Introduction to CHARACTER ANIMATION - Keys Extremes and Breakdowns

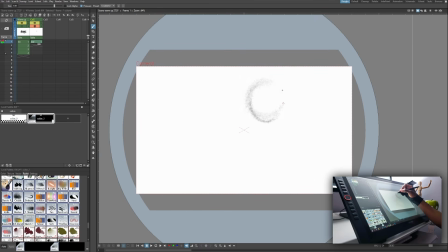I'm gonna start off with my brush really big. That helps me establish essential shapes at first.
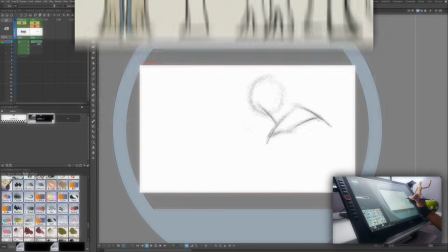Also, it's worth mentioning that I did a quick sketch of Pi's updated
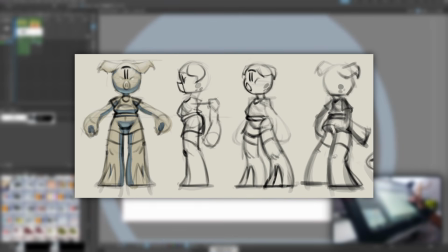character design so I can reference this while working. It's very helpful to have a character sheet of your character with you when animating.
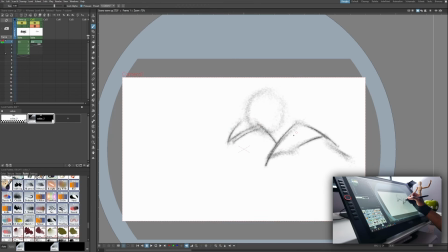If you guys want to see a video on that, let me know.
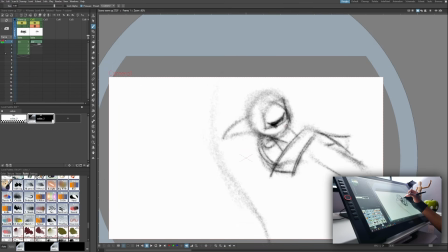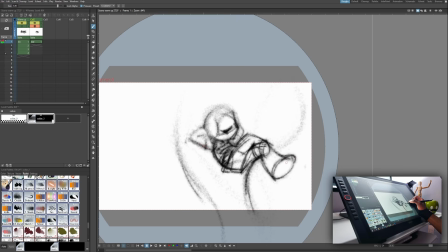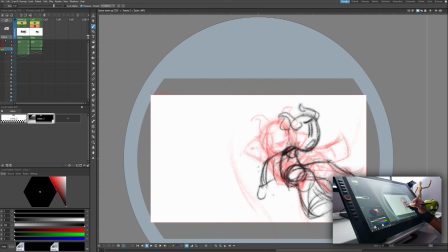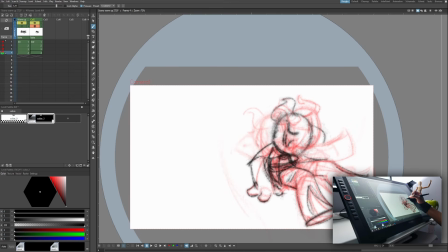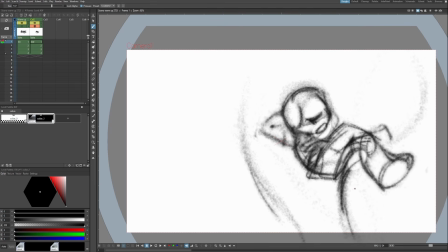So my goal is to only draw story relevant movements in these keyframes.
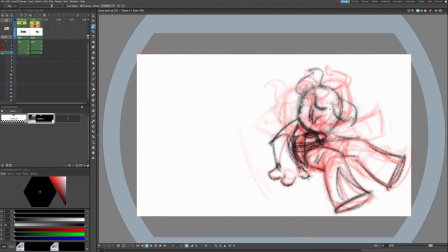Any minor details such as, say, his ears flapping or something else can all be added later on.
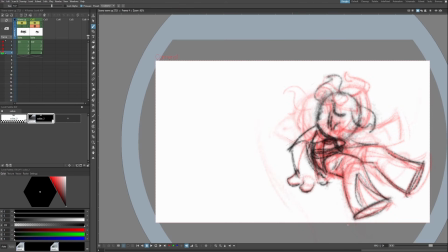I like to think to myself when I'm drawing keyframes, what poses are essential for the viewer to understand what's happening on screen?
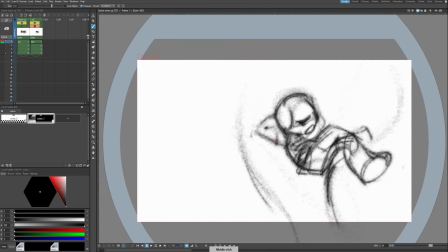And then also, what poses can I do without? Right here we have Pi waking up because he's shocked.
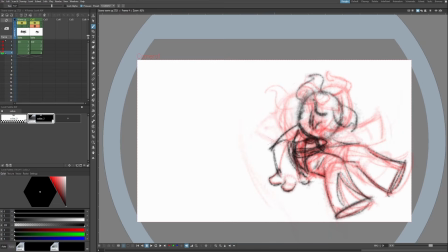He looks forward, then he looks to the side. Nothing too story rich here, just a few movements.
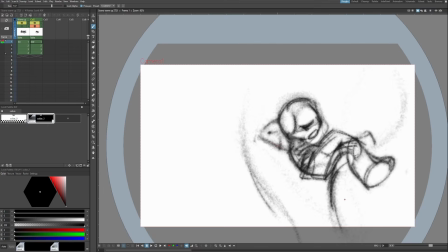But with just these drawings, the viewer can tell what is happening in the scene.
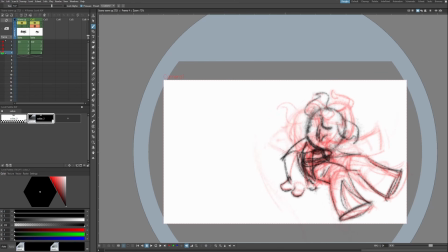The key is to get your story down with as few poses as possible.
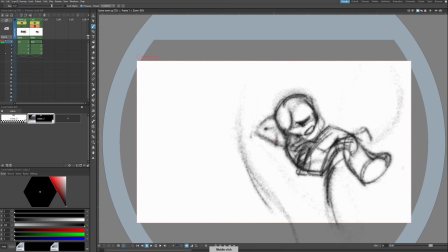It's kind of like playing charades if you think about it.
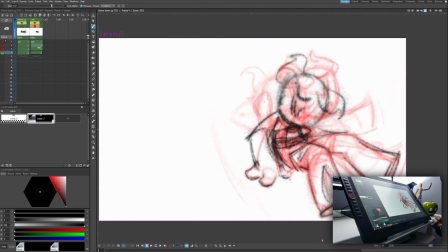Okay, now that our story is all set, we can ground the animation in the physical universe by setting its extremities.
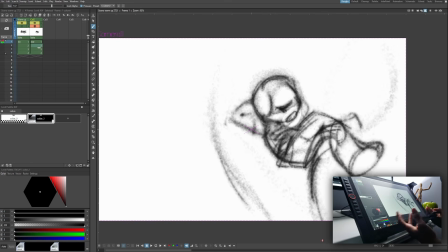Basically, we're making the extremes.
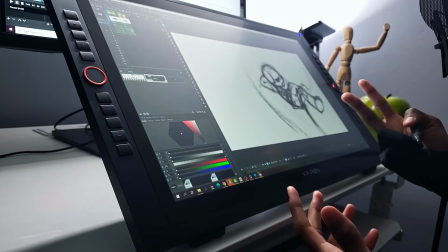For this example, we're going to add some anticipation and overshoot, as well as some squash and stretch to make the animation look more natural.
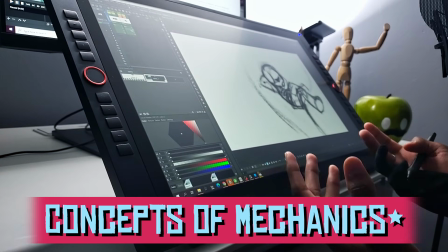Both anticipation and squash and stretch are principles of mechanics or motion physics, so it's appropriate that we add them in the extremes phase.
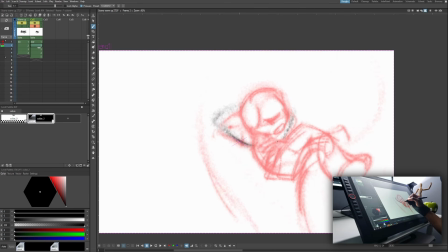I like to start with my brush pretty big so I can get an idea of what I'm doing before I actually commit to any drawing. Make his head squash a little bit in this one. I want to squash like
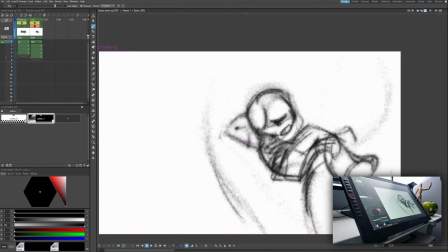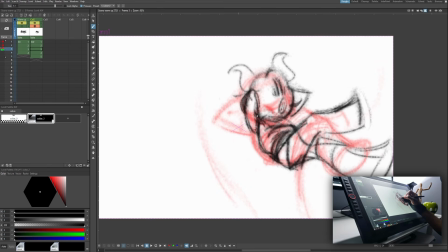this. So I'll leave this surprised frame without an overshoot. Usually I would, really push it and make the overshoot frame where his head's really surprised like that, something like that. But I'll leave it because I'm going to treat this kind of like a standard take.
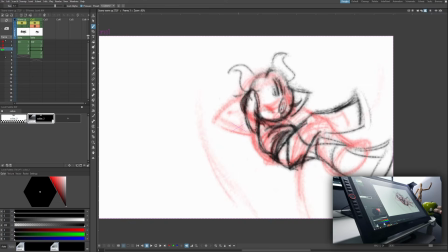And we'll go over what takes are in a separate video. We can get some nice overshoot from this head turn right here.
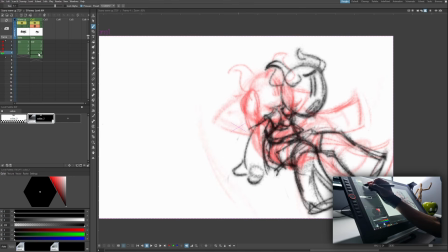So I'm going to make a frame after 4.
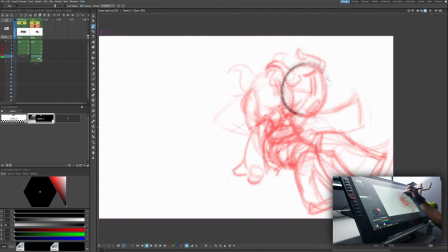And right before, to get some anticipation for this head turn, right before he whips his head around, he's just going to move it slightly more to the right.
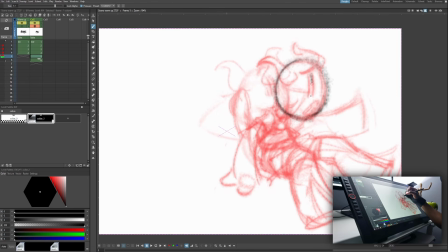Kind of like a wind up. Very typical of character animation. Put his eyebrows down. Typically when we turn our heads, we close our eyes to protect them from the air passing. So his eyebrow can start to go down during that wind up.
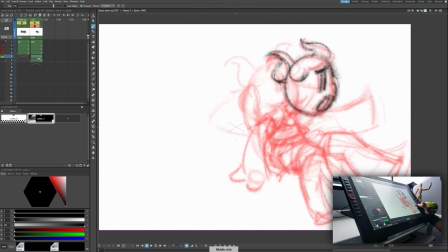Alright, this slight look to the left will anticipate this frame right here. So right before frame number 6, let's draw in.
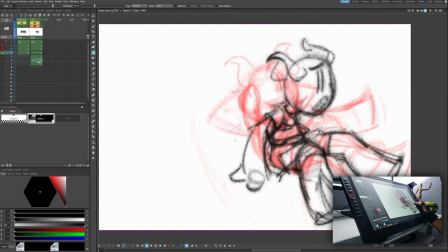And I'm just going to focus on the head for now because really the body's not really making any significant motions.
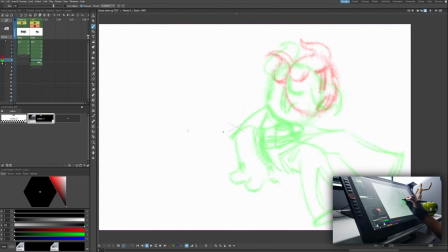Overshoot this next frame. So his head's going to be somewhat over here. Yeah, I like to start drawing big because it helps me focus on the shape of what I'm drawing rather than the small details early on.
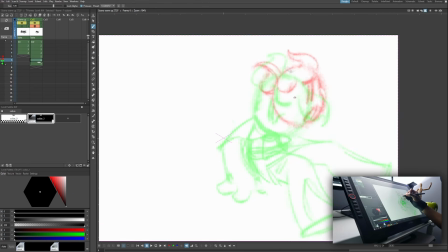Actually we can push this somewhat forward a little bit too.